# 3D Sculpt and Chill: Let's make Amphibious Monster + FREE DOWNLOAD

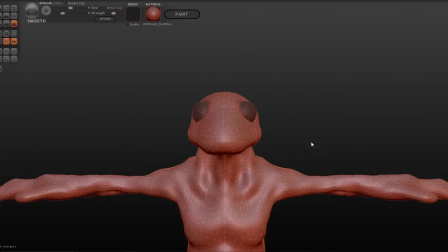[7:57]
So I'm trying to balance out the polygon count and the definition of the creature.
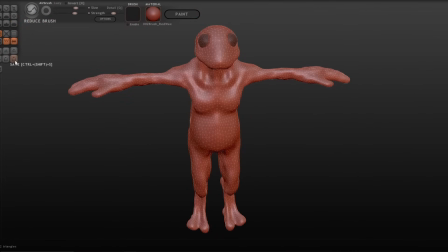[8:04]
You can see here I am now using the reduce brush to reduce the polygon
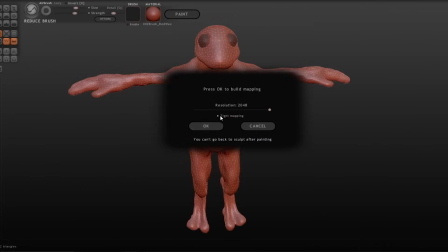[8:09]
count and that will make the creature easier to render for the game engine.
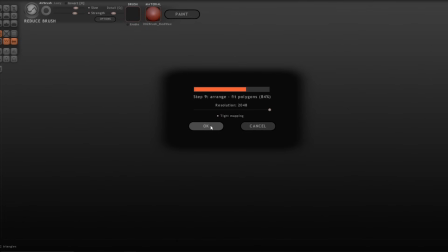[8:15]
Here we are now entering paint mode and we will wait for this process to complete.
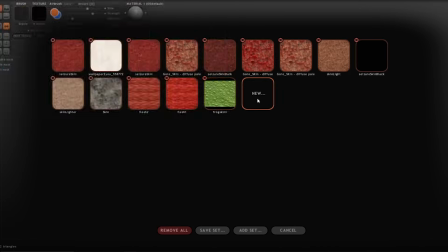[8:21]
I will go ahead and add a set here. I've prepared some textures that I will be using.
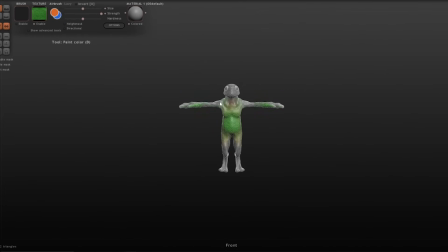[8:28]
I'm going to make some adjustments. I have symmetry on right now. first I'm going to apply a base coat for the green skin. I want to make sure that I cover all the gray areas here.
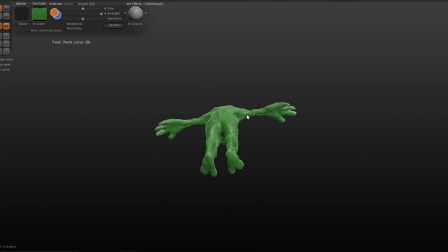[8:41]
The gray area means that it is unpainted, so I'm just covering over those with a base coat.
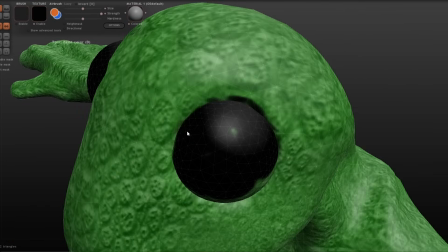[8:49]
Now if I were taking this more seriously, if this was a project where I needed to spend more time on this,
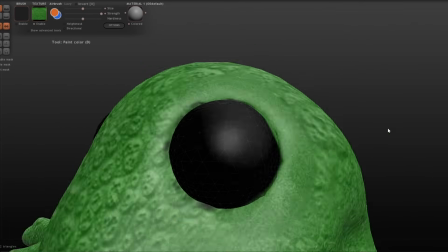[8:57]
what I do is I would export these objects and I would have the eyes be
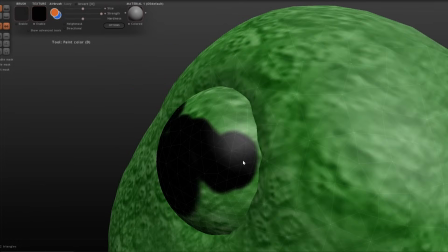[9:02]
a separate object from the creature so that I could apply a different material and I could
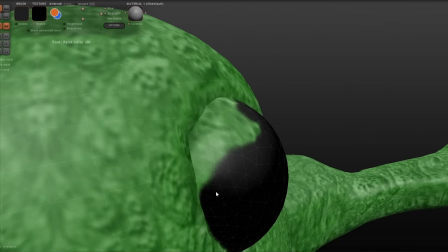[9:06]
animate the eyes but because I am working on this project that is
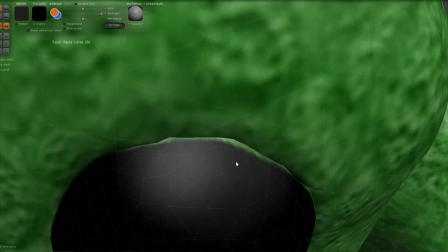[9:12]
meant to be a free model to use and it doesn't need to be
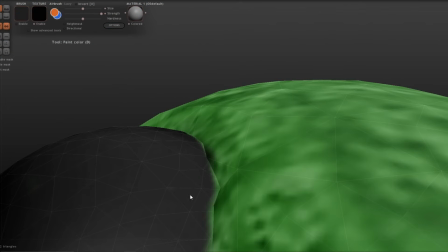[9:17]
you know quadruple a quality I'm just going to paint the eyes here but surely
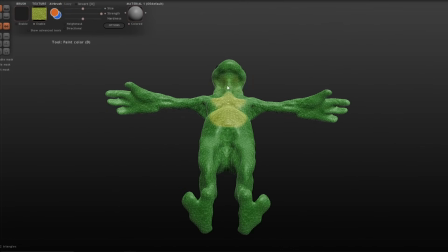[9:23]
if you have more time you would separate those objects you would apply
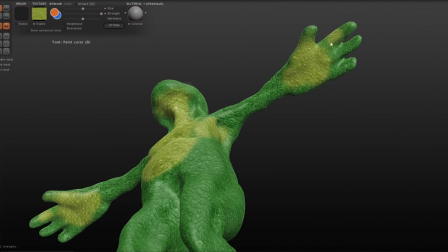[9:28]
a different texture to the eyes and you could rig those eyes up to animate in the game engine.
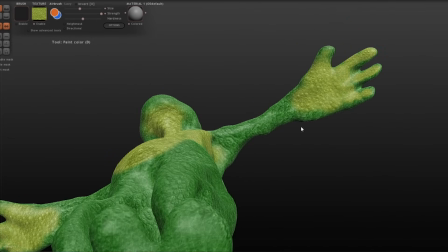[9:33]
In this situation though because I'm just quickly working on this I won't be doing that.
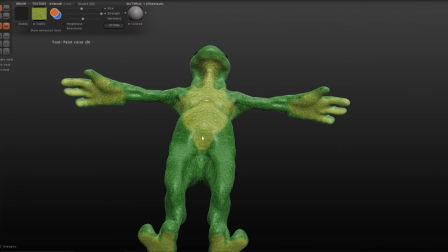[9:38]
So you can see I just want to separate the different parts of the creature here.
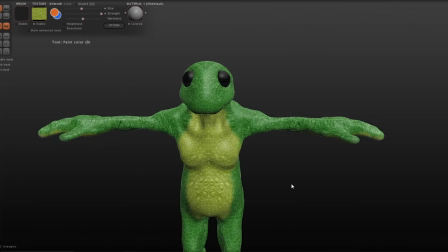[9:42]
Once I have the basic details painted I'm going to turn off the symmetry.
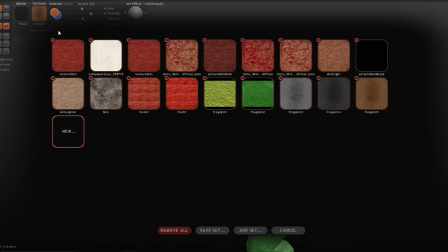[9:49]
Now when you have symmetry on it takes up less space in your texture map.
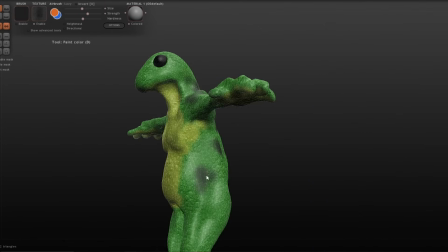[9:56]
The texture map is an image that basically defines the color detail that you see here,
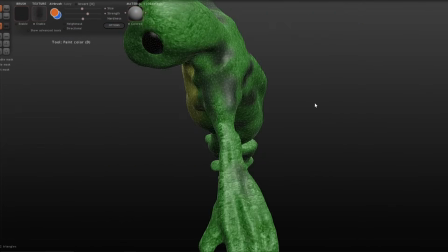[10:02]
but it is symmetrical and it does not look organic when you have it perfectly symmetrical.
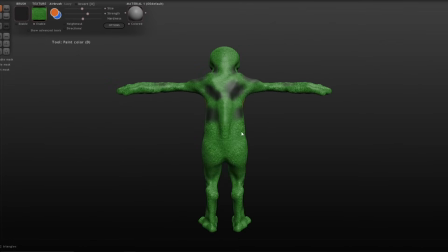[10:08]
So I've turned off the symmetry. Now I'm painting over the center line there.
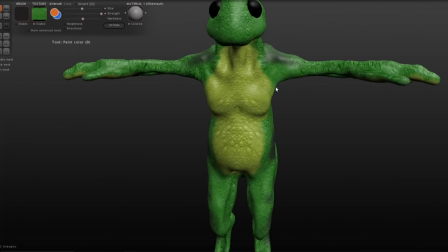[10:13]
You can see the belly does not look quite right. It's perfectly symmetrical.
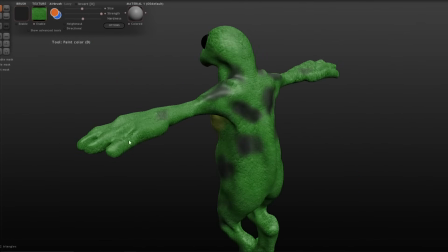[10:17]
So I will paint over the belly and make it look more organic and natural.
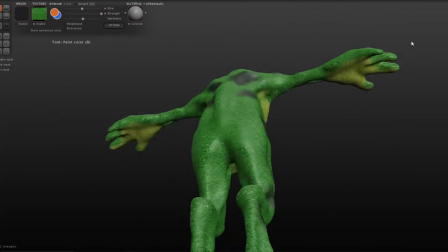[10:24]
It would be quite upsetting if it looked perfectly symmetrical, but if you are going for a style matching, the time period of the 90s or early 2000s,
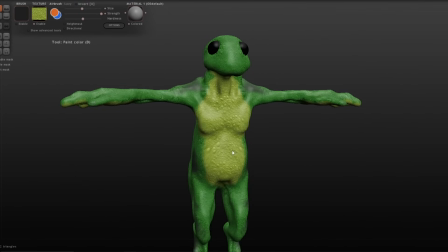[10:37]
then you can leave the symmetry on because that is how graphics looked in the 90s and early 2000s.
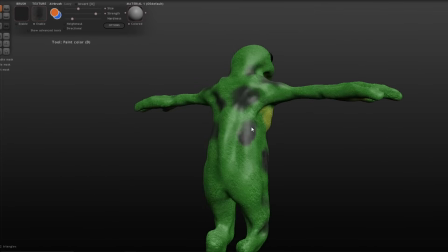[10:44]
So style matching is also one approach. Now I am painting on these black spots as patterns, but you can see they stand out a fair bit.
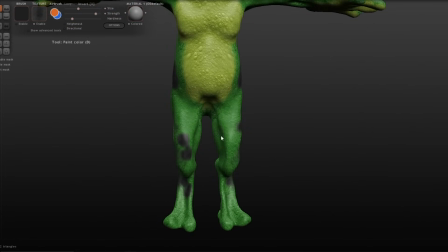[10:53]
So I'm going to paint them on first. Then I will be blending them once I know where these spots will be here.
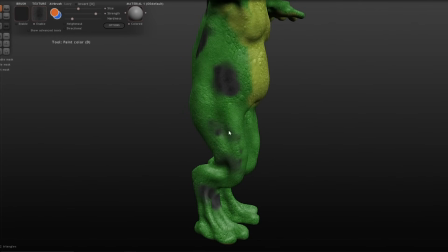[11:02]
Okay.
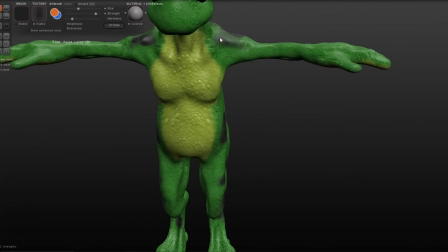[11:06]
It's important that your overall design feels coherent and that it all blends well.
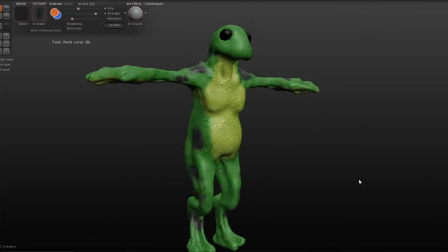[11:14]
Once I have these spots all painted in.
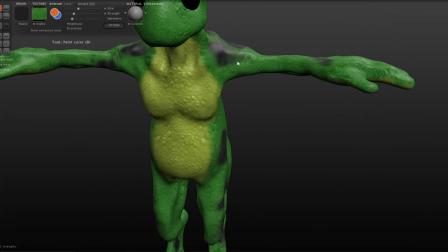[11:20]
You can see I reduce the hardness and the strength of my green brush and I am painting over the black spots and you can see I'm
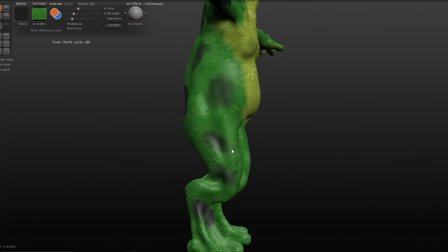[11:28]
now blending them in so they fit more naturally in with the green skin of this fun little creature.
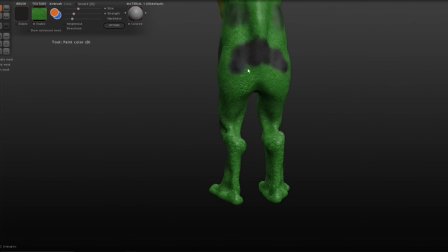[11:38]
Yes, very nice.
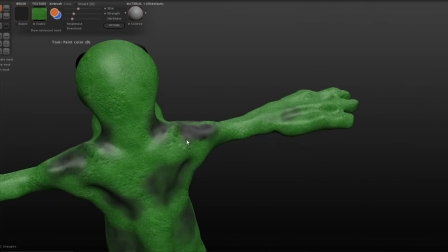[11:43]
That's blending in quite nicely here. That's looking quite good. Very nice.
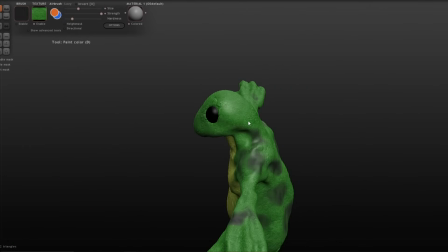[11:49]
I like to think this guy maybe wanders around a little forced, you know, you don't have to use him as an enemy.
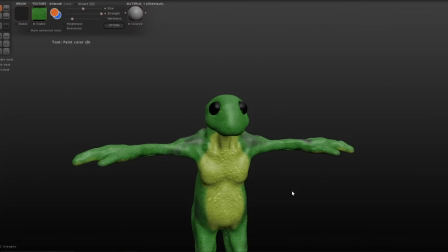[11:57]
You're free to use him in your projects. He could be the protagonist in your game if you want.
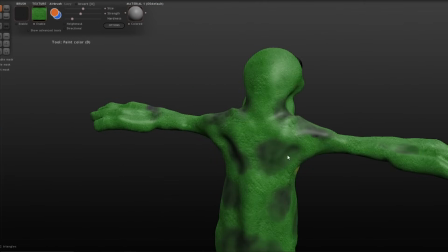[12:03]
He could be your friend, he could be the player character, or an enemy.